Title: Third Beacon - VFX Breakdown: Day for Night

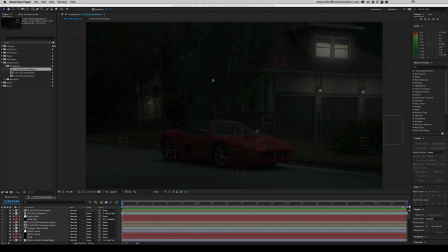(0:00)
If you find that lowering the exposure and adding a blue tint doesn't quite satisfy your vision when converting a shot from day to night in post,
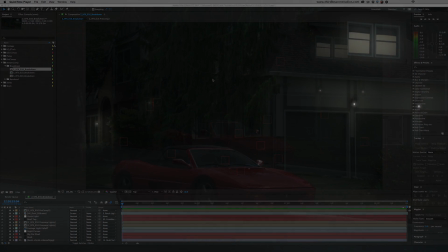(0:07)
then this VFX breakdown may be of some help.
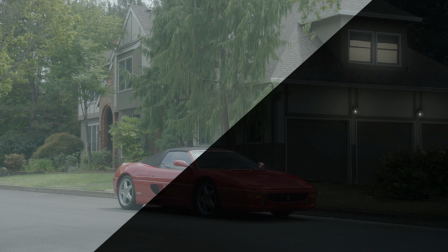(0:09)
In this video, I'll show you a few of the steps we've taken to create a solid day for night shot without the cheesy aforementioned side effects.
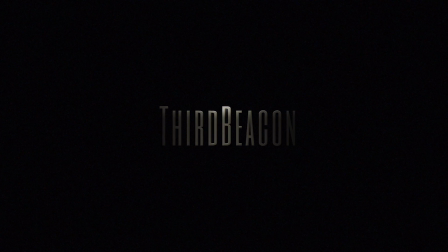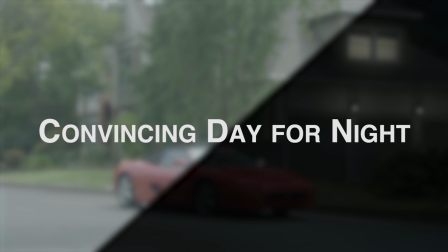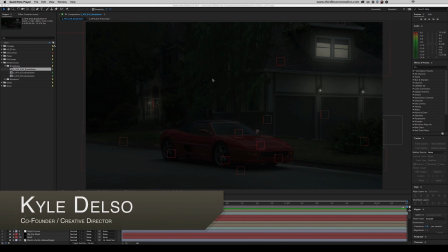(0:31)
Third Beacon was in charge of 16 visual effects shots in Blue Serif Productions' feature film Something Like Summer. Some of those were fairly tricky day for night shots, a few of which, to no one's fault, showed up only days before our deadline. Needless to say, there were some very difficult time constraints put on the project.
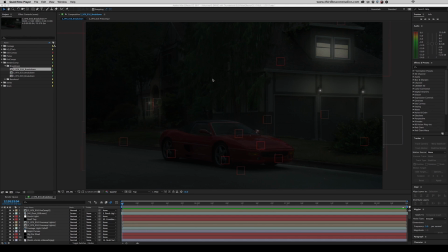(0:48)
Had the time been there, we would have elected a few other ways to go about creating these shots, but that's the way the industry works. Let's go layer by layer here in After Effects. I'll talk a bit about each one, and I'll explain our thought process behind that. Our methods for folder structure and organization will be covered in another video. So this is the final shot.
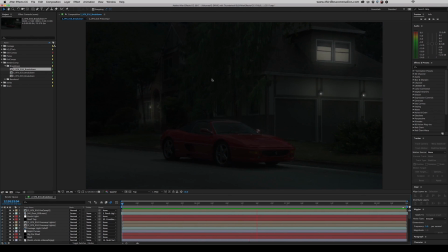(1:07)
This is what we ended up with. And I'll go ahead and show you the raw footage that we started with.
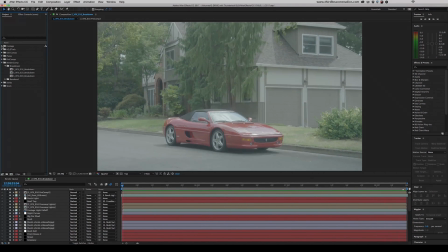(1:12)
I believe this is from a Red Epic, and we had these exported as DPX sequences.
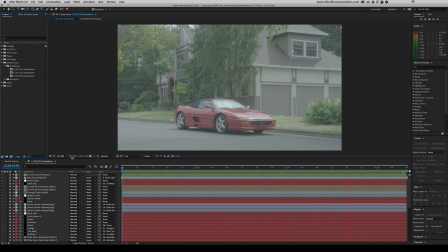(1:17)
Now we could have went ahead and worked on this in 3D space, but we did find, since the camera movement was so subtle, that working in 2D and taking separate mocha tracks of individual planes worked much faster.
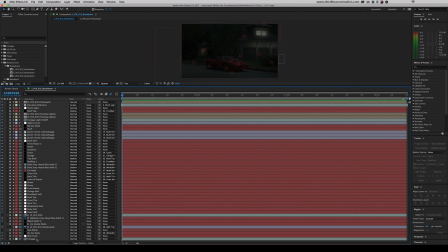(1:30)
So as you can see, not including the raw footage at the very bottom here, there are 46 other layers. A lot of these are just track nulls. Most of those are the white little icons here with the red label.
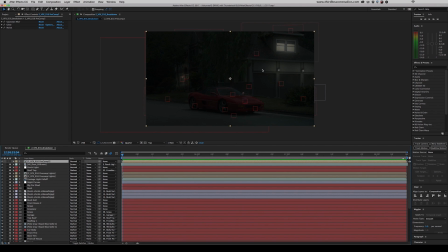(1:42)
So the first layer here is this pre-comp. This is going to be for the interior walls of this window. Let's go ahead and jump into the pre-comp.
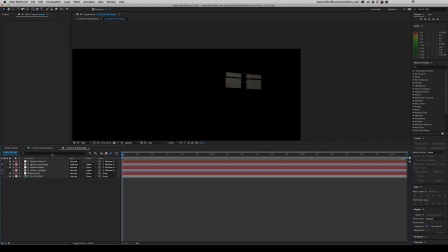(1:49)
We just got a photo here I took of a white wall inside my house, and using some curves and this 4-color gradient, tried to simulate some light fall off along that wall, as well as some blur, more levels, just to really make sure it doesn't look like this ugly yellow. It's a little more dull, just a little darker.
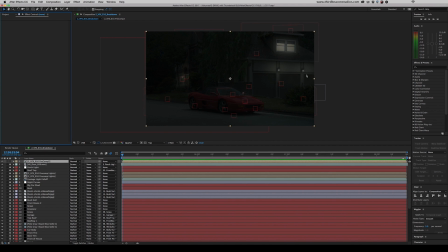(2:08)
Let's jump back into the regular comp here. And that's tracked to a null, of course, for this window. And then applied to the pre-comp, we've got some blur. And that'll just kind of set it against the edges here a little bit nicer, feather it out a bit. We're focusing on the car here, so everything behind the car or really close to the camera is going to be a little soft.
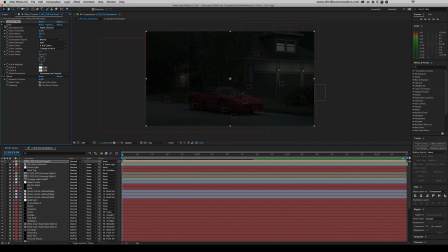(2:26)
We have glow to obviously simulate some light source. And that also just kind of ties it in. The atmospheric glow, for lack of a better word, is kind of gluing this all together. And the last effect up here is noise. And that's to just kind of simulate the sensor noise, the camera noise, and really glue things into the scene.
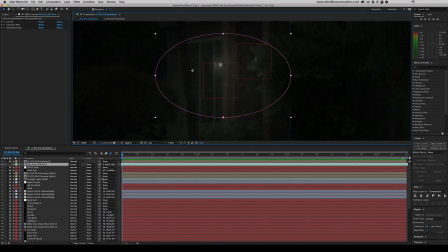(2:45)
Let's move on to our second layer here. We got some white dust particles against a black background, and we screened these in with a nice feathered oval mask, using some curves, a little bit of blur here, just to make sure it looks like the depth of field's correct.
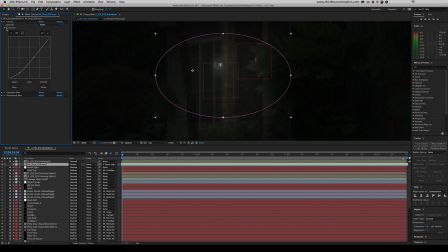(2:59)
We're pulling down the dark values to really make sure those hit black, and also to minimize the amount of particles that we see. And this is just like a Kleenex or a towel in front of a black screen with some really high contrast lighting.
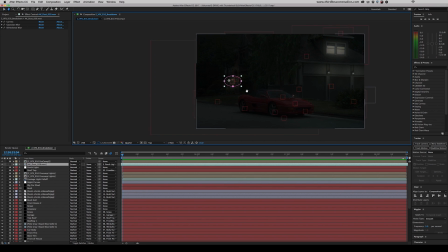(3:11)
And those are over there just to kind of simulate bugs hanging out by this porch light. It's these little things that really can kind of bring your scene to life. And now we got this rooftop. And this is a large, dark shape. This was done after a lot of other dark shapes, so this is kind of something that maybe we just last minute decided could be a little darker that was added in.
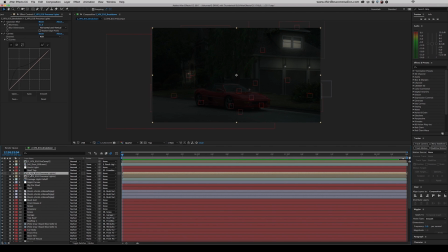(3:30)
This is obviously tracked to a null as well. We got a pre-comp here. I'm going to solo that. And these are just the really, really sharp fall off of these lights here. And those are just shape layers in a pre-comp with some blur, some curves.
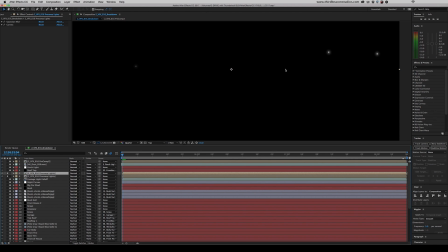(3:48)
And then underneath that, let me zoom in here, is this much sharper, much brighter, tinier light.
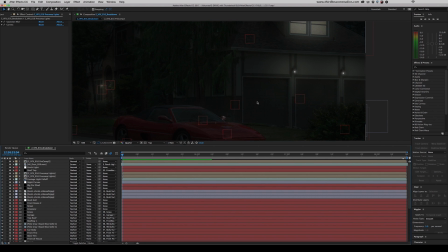(3:58)
And that is the actual bulb of that light. And those are obviously tracked to the garage panel here and the front porch.